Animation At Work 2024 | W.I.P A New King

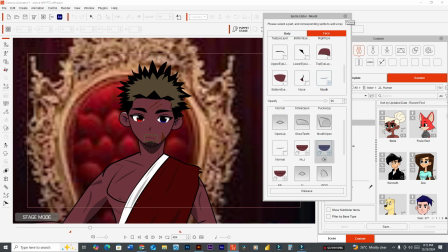[8:08]
And I could tell you that I really, really love this fact. Prior to this, I would have used normal visemes or sprites for each mouth.
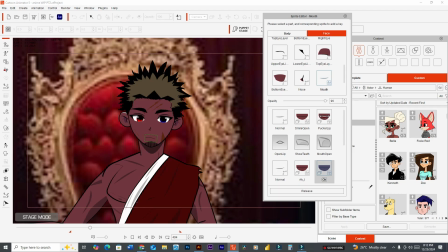[8:24]
But that was at the end when you're editing and you're fine-tuning.
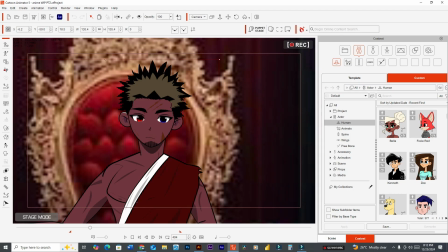[8:29]
That is so time-consuming. It is ridiculous. But with these PNG sequences, it is a godsend. It is amazing. And I just want to show you what I mean by PNG sequence.
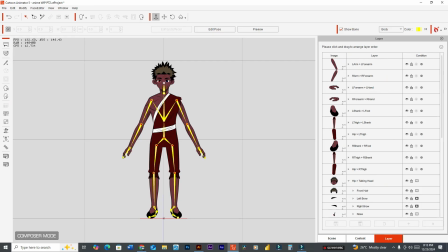[8:47]
So let's look closer at this character a bit.
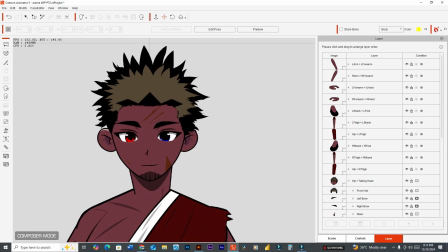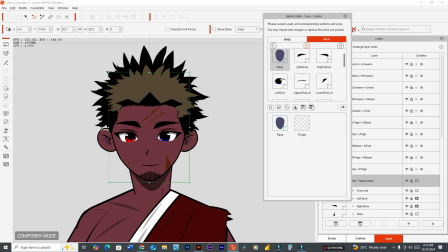[8:56]
And let's look at his mouth. So I have one where he opens his mouth, just in case I need him to smile or something of that sort.
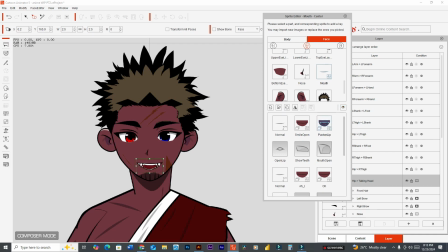[9:11]
Another where he closes, right? And then for speech, I have 3. It's actually the same mouth sprite moving at different speed. So I have that one. This one's a bit faster. And then this one is the slowest mouth speed.
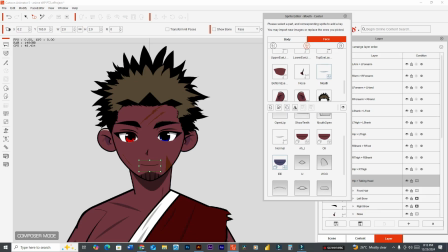[9:30]
Because in anime, the character really doesn't have much visemes, or much sprites when he speaks. Probably when he shows emotion, yes, which for this purpose, there's no need for me to create that.
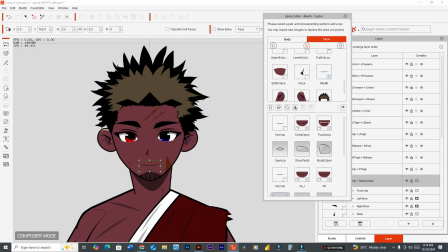[9:46]
All I needed to do is create that sequence for him to speak.
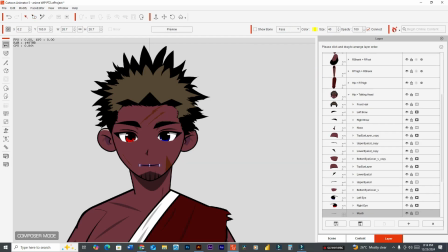[9:52]
And as I said, I am in love with these sprites, these PNG sequences.
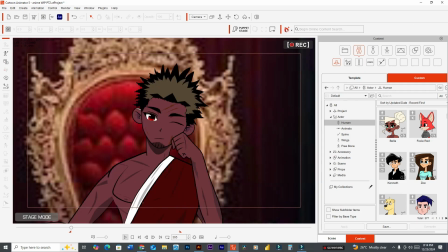[10:00]
So here I am. Well, here he is on that chair.
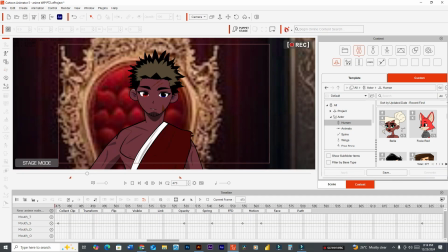[10:07]
And I will show you how I actually put in all these motions. So three things that I deal with. One, the transform key, motion key, and the face key.
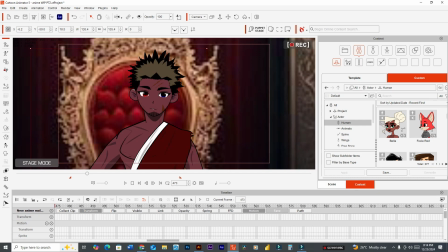[10:25]
Usually I would start with the face first. I just love doing that first. And then I would do any body motion or reaction that can be, used in congruence with what his face is being expressed.
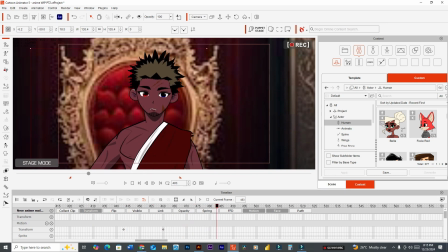[10:45]
So did all the face motions, all the eyes, all the eyebrows, all of that, and then I would have added some transform keys and motion keys manually to him. For me, there was no need for any extravagant
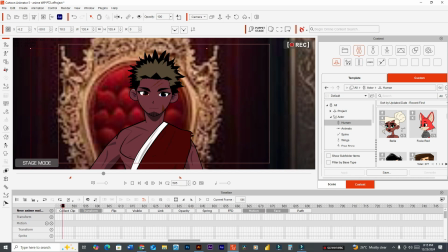[11:03]
movement, as this was more dialogue, and subtle movements for me was the key to sell this animation. And as you're seeing here, very subtle movements that is being done that is selling this scene at the moment.
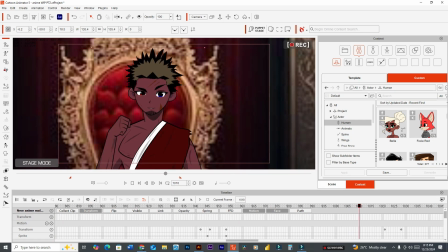[11:22]
So yeah, that's it. One thing before we move on, I just want to show you how easy it is to get these PNG,
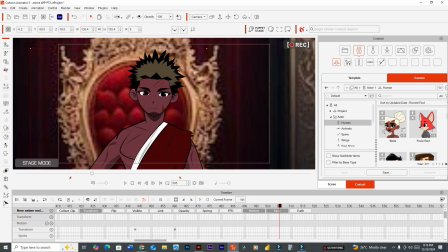[11:41]
how easy it is using these PNG sequence instead of that manual individual sprites. So for this, the audio files is not added to the character, so, and neither is it placed in the
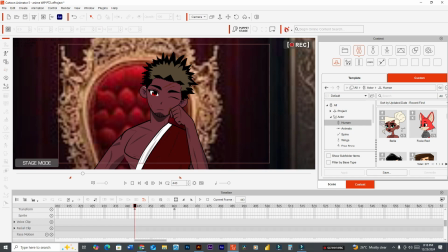[11:58]
vocal file, where it usually goes. If it is you drag an audio file onto your character, it goes into this voice clip here. You would not see a voice clip there.